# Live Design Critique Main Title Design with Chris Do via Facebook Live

We're catching up. We're catching up. A lot of people got this one. I see Googlers in this bunch here. Yeah. Yeah.
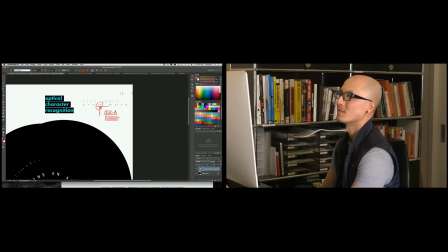3479s
Over on Facebook, though, we did have some close seconds. Simeo Lagoa said OCR. Yeah. John Bermudez said OCR. So they were right there kind of tied. OCR, beautiful. Yeah. Now, I'm going to show you guys a little something here, okay?
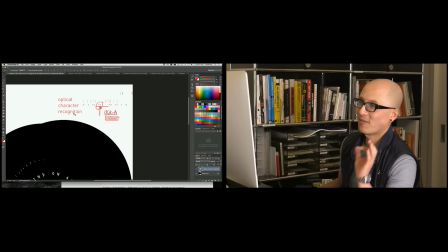3492s
So optical character recognition was a typeface designed specifically for those scanners at the checkout market.
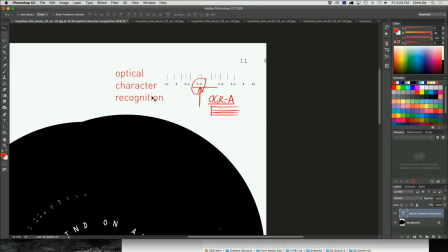3499s
When you look at barcodes and things like that, so OCR-A is optical character recognition font A, or typeface A, and there's an OCR-B, which looks a little bit more like human. Like, it doesn't look like robotic like this, okay? I see.
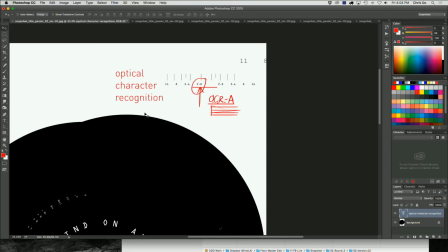3513s
That's exactly, so knowing a little bit of your type or history allows you to have a little more mastery about what font to choose. It's a big question, like what font should I choose? Well, I'm choosing this for a specific reason. First of all, those are the same, that's the same typeface used on film negs.
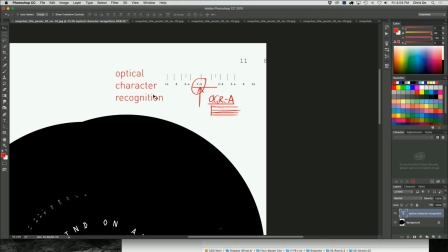3531s
So there's a reference point there.
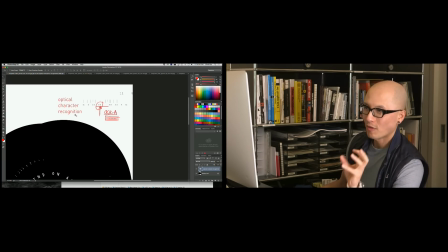3533s
Like when you use Bell Gothic, we won't get into Bell Gothic, but every font has a function and a design, at least the ones that are on my list. They're created for a need, right? Like we want to be able to have really legible typefaces when we're driving on the freeway. So those fonts were created, like DIN, right?
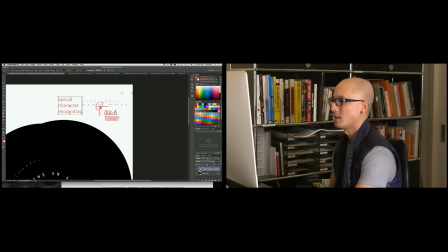3554s
So OCR. Now, I'm going to show you guys this thing. And there's an OCR-B too. Mr. Doe dropping knowledge.
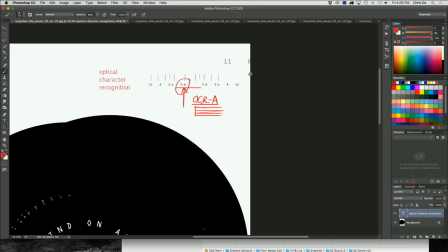3560s
That's funny. I want to point out some things here. One, okay, go. Right here. See this right here? See that 8? It's cropped off a little bit. That is really nice.
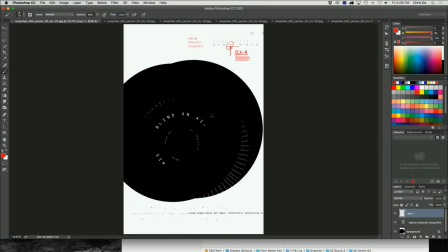3570s
It creates tension. Cropping things off makes me want to think about like what else is out there.
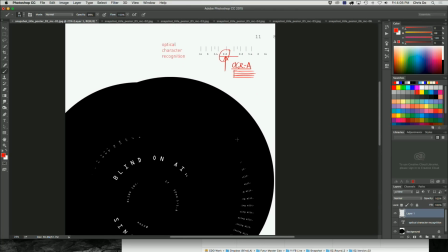3578s
Right? When you hide something, like when you Basquiat, Jean-Michel Basquiat, the famous artist, right? He would cross out words that he would write, and they asked him like, why? He's like, because it would want you to make you read it more. So there's this idea of censorship. Like if you cover up something, certain parts, you kind of, what is there? Sacha Baron Cohen, he would do a joke about something crossed out. Anyways, so that's called visual tension, okay? Now, I'm going to hide this type for a little bit. Look at this.
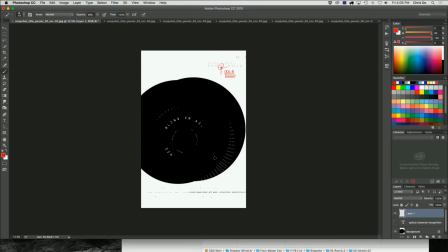3608s
This is where I think if you take a design like this, which is very cold, it's done in Illustrator, it's very precise, and you add in a little hand-done element, it makes the design sing.
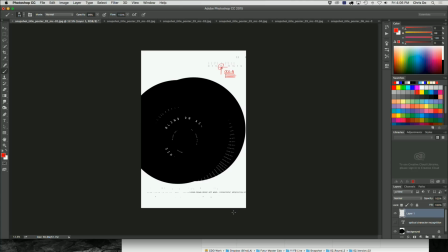3621s
I like having a variety of textures, colors, scales, so something really big next to something really small, make both really cool. Contrast, contrast, contrast. That's the key. So look at this, what I've done here. Now I'm not looking at the whole design, I'm just looking at this little part.
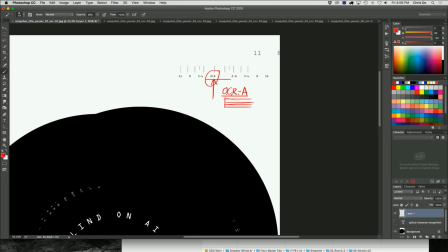3637s
Just by circling this and then having somewhat of a hand-drawn, even though it's done digitally, we're around the circle and then arrow, you see how like a little bit of color and hand-drawn thing makes the design pop,
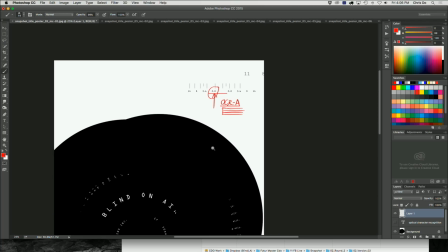3648s
Ben? Mm-hmm. And the other thing too is when you draw on it, it gives it that sense of spontaneity.
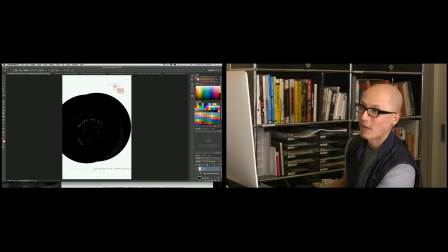3654s
Like it wasn't perfect. Like when you see proofreading marks back from your AP Associated Press days, you mark things up. Yeah. And that's what we want. And lastly, I want to just point out one little thing that you guys can use.
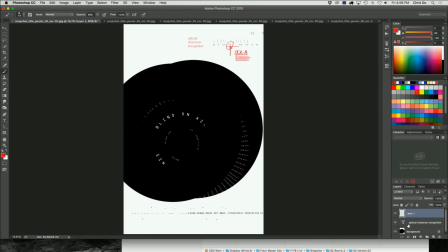3665s
You see like, I'm going to paint over this, you guys. 1 second.
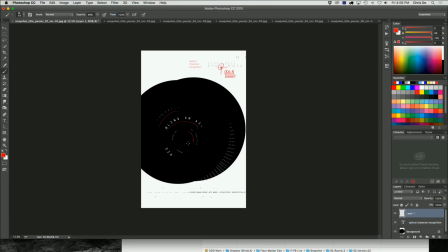3670s
There's arcs, right? There's this arc, there's all these arcs in here. And we're not sure like where they go. What you want to do is you want to tie these things together. Okay? So ideally, you see this arc here? Our eye wants to continue it up here. All right, so I'm going to hide this typeface. Okay?
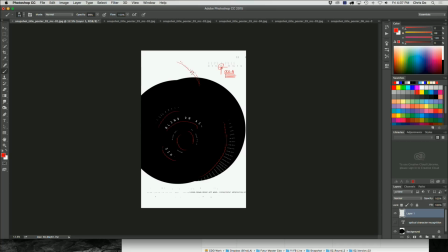3687s
So if you had a little design element, like some words here, or some design here, it would tie in with this because our eye would continue it out. Mm-hmm. And that's what you want to do. And I could have a little element here and something down here even, just to really reinforce that concept. Okay? And that's what you want to do. Jacob Campbell said the 8 could be infinity, and being half off the edge kind of echoes that. That's kind of deep, Jacob. He's going a little deep there. Did a little ganja before he made that comment. All right.